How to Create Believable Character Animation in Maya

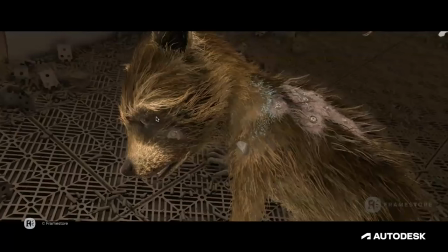27:12 Similarly with the background, and similarly the animation itself would be much more nuanced and detailed as well.
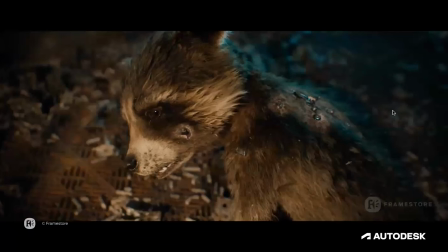27:20 And then here's an example of that rendered. So this is when, after animation, we've taken it through creature effects, we take it through lighting, all those other departments, compositing, and we've got that realistic photoreal quality with the defocus and that lovely lighting,
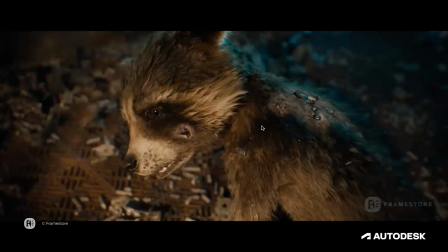27:36 all those extra bits which make it really feel believable.
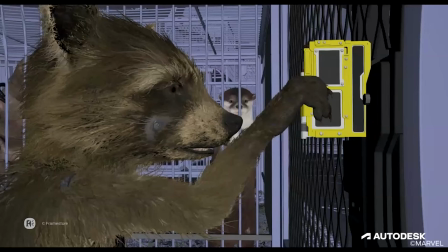27:42 Okay, and this is a really good example of where it's useful for us to see renders as well.
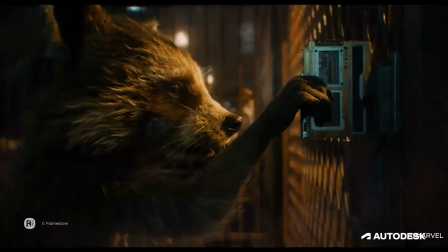27:47 So if I show you, like, here's our render, here's our play blast that we see.
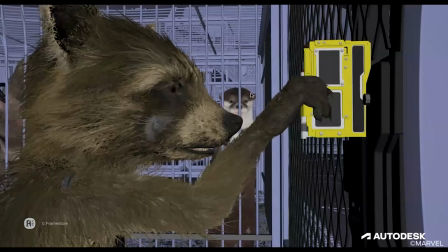27:54 The first thing that you notice, or you might notice, is that Tiefs and Lila here, you can barely see them at this point because of the defocus.
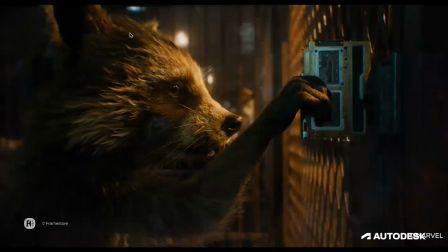28:02 It's very blurred. There's such strong lighting, it's really highlighting Rocket's face. So that really tells us we need to be paying attention as much as we can to those details that you're really going to be highlighting with the lighting. That's where it becomes very useful.
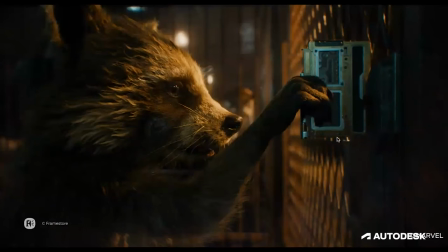28:20 And just as an aside, if you ever watch the film again or see some of our reels that we'll be showing you, you might notice Rocket builds this key card. And he actually does that because, you know, using his supreme intellect.
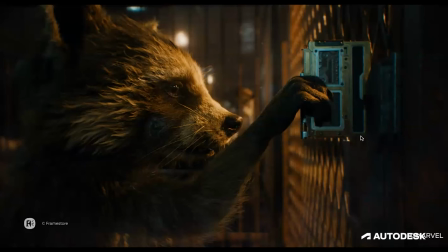28:37 But we looked at reference of Rubik's Cubes, Speedmasters, that people that are just so have that dexterous, frenetic energy to actually build things really, you know, change things really quickly, almost faster than how they can think about it. It's like a tactile memory.
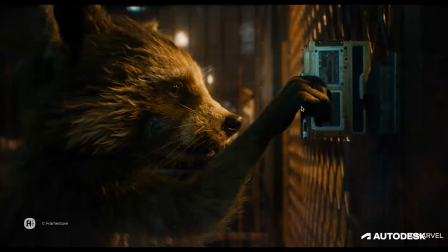28:52 That was something that we thought was quite reminiscent of the way that Rocket reacts with and works with objects like that.
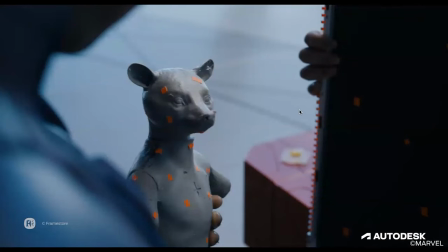29:02 Okay, and here's an example of a puppet used on set. So we would typically, you know, we built our assets in 3D. Those assets we can pass back to the client.
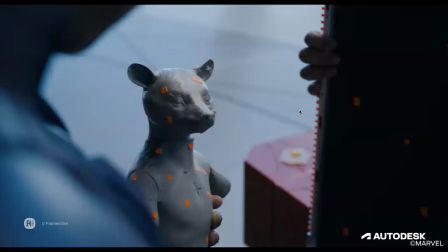29:14 They can build these puppets, and we've got the right proportions, hopefully, that match, so that they can use these puppets on set. Lots of advantages of that for that, in that, you know, the high evolutionary here, he can actually physically hold that puppet on set. He can look at the character as well.
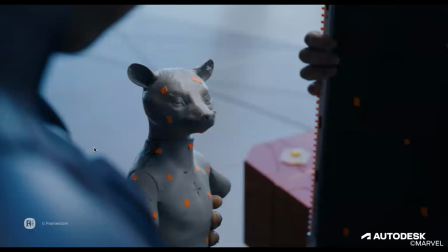29:34 Similarly for the cameraman, he can frame on Rocket and get the depth of field correct. Although when I look at that, I think it looks a little bit blurry, but that's an aside. And here's what we did with it.
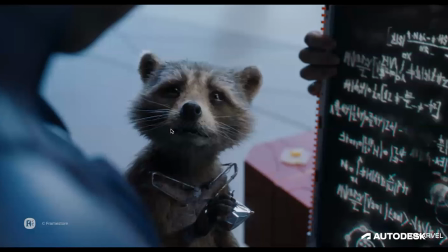29:47 So we're able to put Rocket in that same position. Obviously, he's moving, he's got a performance that he's delivering. So it's not going to match that puppet exactly, but we have the right sort of framing. We know that he's going to be centrally framed in that shot.
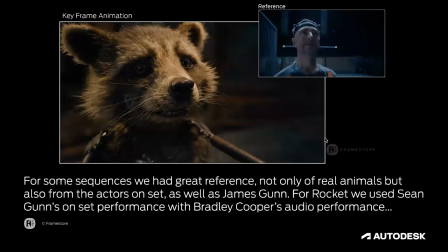30:02 Okay, so in terms of reference, first of all our animators have such strong understanding and demonstration of the principles of animation. They don't need reference to create believable performances.
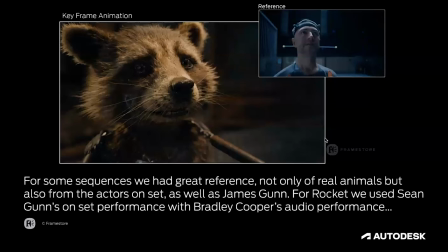30:23 But when we do have reference, we can obviously choose how we use it and how to take the most appealing parts of it to make the most appealing end result. The animators also shoot their own reference as well, if needed.
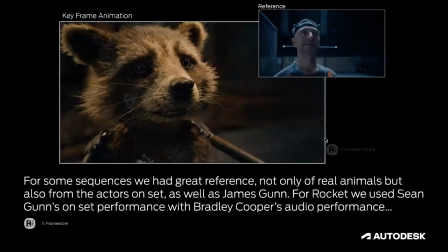30:40 So really, you know, when we did have reference, we would obviously try to use it to take the salient parts out of it. For Rocket, we would be looking at raccoon reference and real raccoon animals. But also we have actors on set.
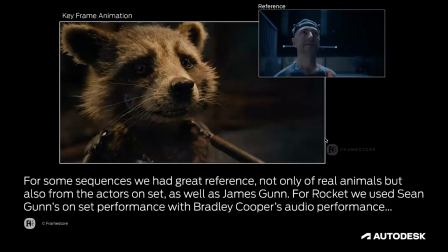30:58 And in fact, as well as James Gunn, a great actor in his own right, you'll see in some of the reels that he did actually really enjoy dancing as Groot in the end of the film our lovely team in Montreal did.
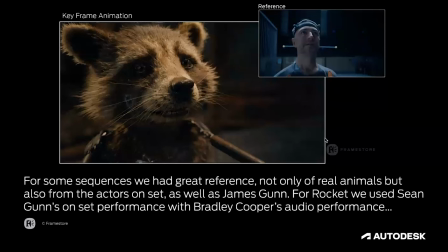31:15 So he's not afraid to put on his acting skills as well.